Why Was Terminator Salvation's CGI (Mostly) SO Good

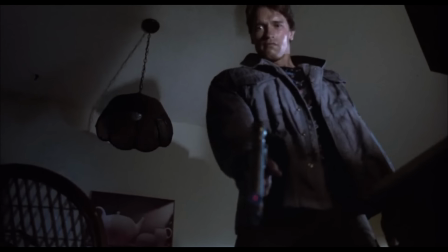[4:08]
Because the Terminator we saw in the original films, the T-800 Terminator,
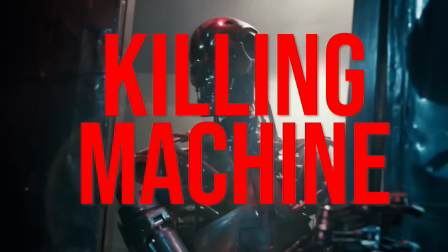[4:13]
was supposed to be this sleek, efficient killing machine that could wear the skin of a human in order to blend in.
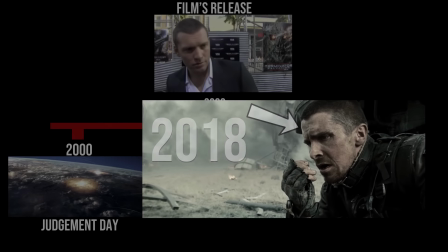[4:18]
But with this film being set only 9 years in the future at the time, and only around 18 years after Judgment Day in this overly complicated timeline,
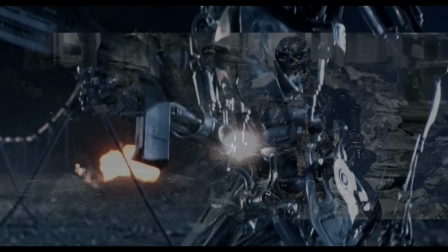[4:27]
the filmmakers wanted to show the evolution of the Terminators up to that point.
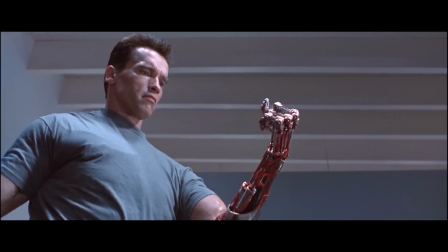[4:32]
But with literally the only reference to Skynet's skeletal technology being the T-800,
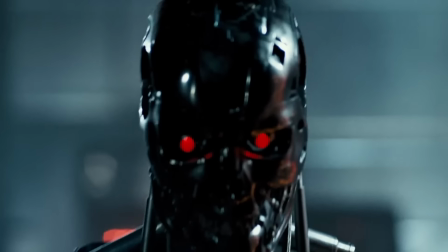[4:38]
all they could do was backwards evolve this design until it matched that description we heard in Terminator 1,
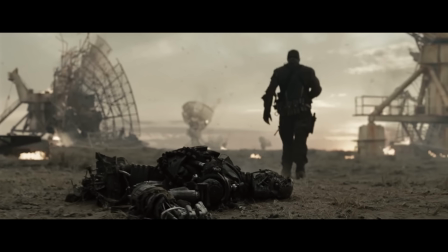[4:44]
with them eventually deciding that this earlier model would keep all of the Arnold robot's key features,
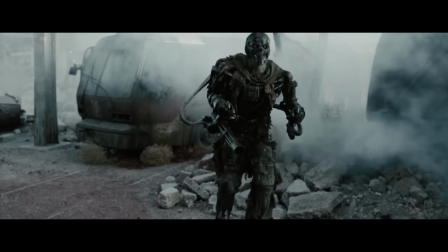[4:49]
but that it would be like going from from an iPhone to a PC, where the T600 would now feel just a lot bigger and bulkier and clunkier.
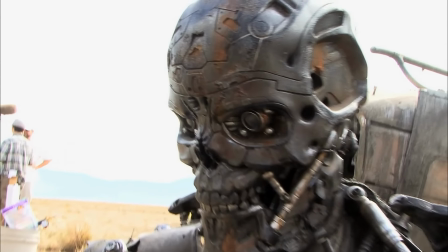[4:58]
And so by capturing these real puppet and human performances there on set,
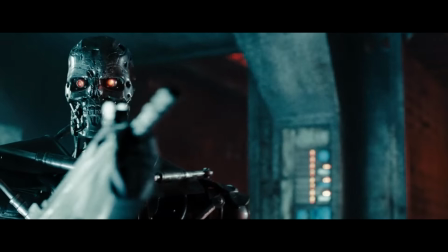[5:03]
and then later on putting in a lot of effort to turn that into a big hulking Terminator, I think they achieved a really special result,
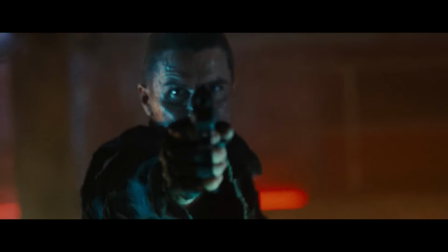[5:11]
because there's just no other way to capture the fear in an actor's eyes as when they're really staring down a big massive killing machine,
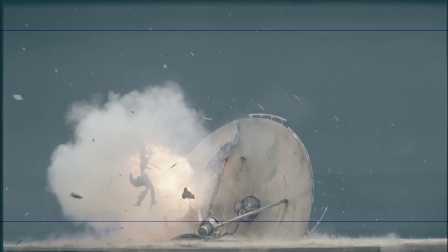[5:18]
or when they're really getting shot at for real. And so beyond just being the typical lighting and reflection reference, I think these practical effects here also bring a truly grounded nature to the performance of each scene, even just down to simple things like how with the props there,
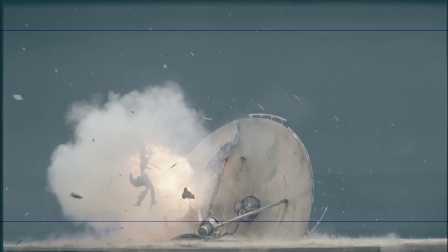[5:34]
the filmmakers can now actually frame the cameras around these real robots to create a scene that genuinely feels realistic, because it basically is. But now, before we go giving all of the credit to the practical effects for all of the realism in this film,
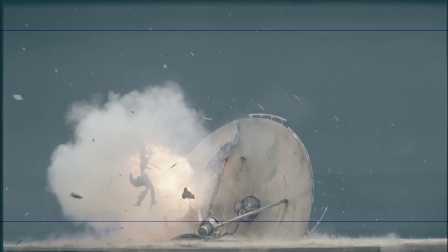[5:49]
there has been one key piece of information that I've been deliberately withholding, and that is that in this scene here, many of the parts of the body may be practical, but the head is always completely CGI, because the filmmakers did make a real prop head for the Terminator suit,
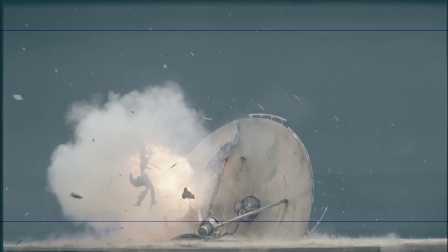[6:07]
which matched the T600's description of looking obviously non-human, but after shooting the scene, they just weren't really that happy with the final result of it. And so they had their visual effects teams come in and replace it with a CGI variant in every single shot.
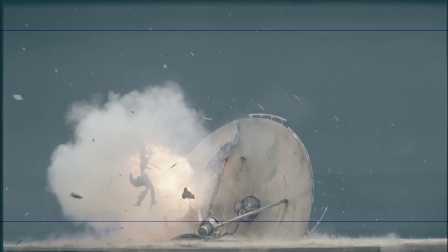[6:22]
And so the fact that we have a mix of the two effects here, and the fact that that isn't immediately obvious to us, goes to show just how right they got this sequence, and probably just how right they got every other sequence with a skeletal Terminator as well, because all of these were almost certainly a similar blend of the two techniques.
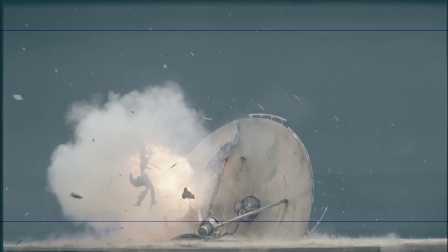[6:39]
But now, speaking of things that they got absolutely right, if we're exploring how this film used a mix of practical effects, CGI, stunts and props, and just everything they could find to achieve an end result which just really blends together perfectly, then there is nothing more underrated than these few sequences here.
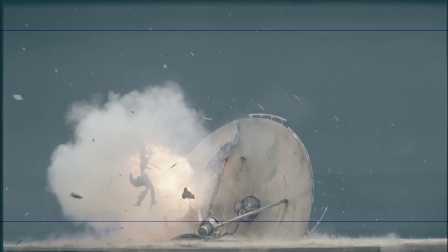[6:58]
Because I probably can't show the whole thing due to copyright, but these shots here are some of those big, long shots that have no visible cuts, but which are actually many multiple individual shots that have been invisibly cut together to make it seem like one big coherent sequence.
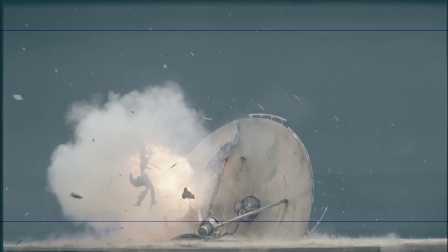[7:14]
And this is something that we see more and more often these days, and it's almost always quite impressive. But what blew me away with this sequence was that whilst the individual elements here may not be 100% perfectly integrated,
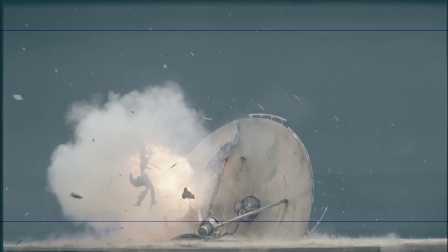[7:27]
which is something that we'll get to a bit later in the video, the sheer complexity behind how they pulled all of this together was just ridiculous. Because unlike a lot of these other examples which were generally set in one location, here the individual smaller shots were often filmed in completely different locations,
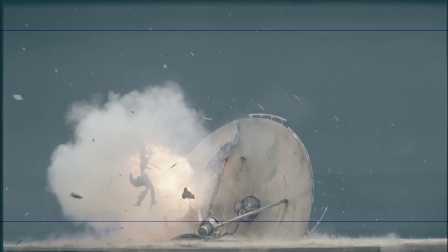[7:45]
which then had to be seamlessly blended into one another to create this flowing result. For example, the scenes where Christian Bale is on the ground here were filmed on location, but then all of the scenes that are outside of the airborne helicopter were actually filmed on this lot here,
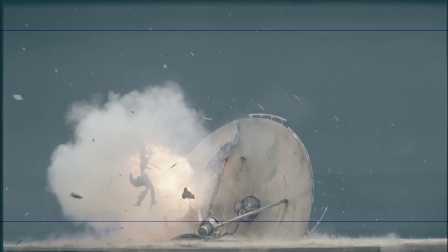[8:00]
and then the shots inside of the helicopter were actually filmed in like this custom helicopter spinning rig thing here, and then finally, as the helicopter crashes and Christian Bale gets out, we're back on that first location again.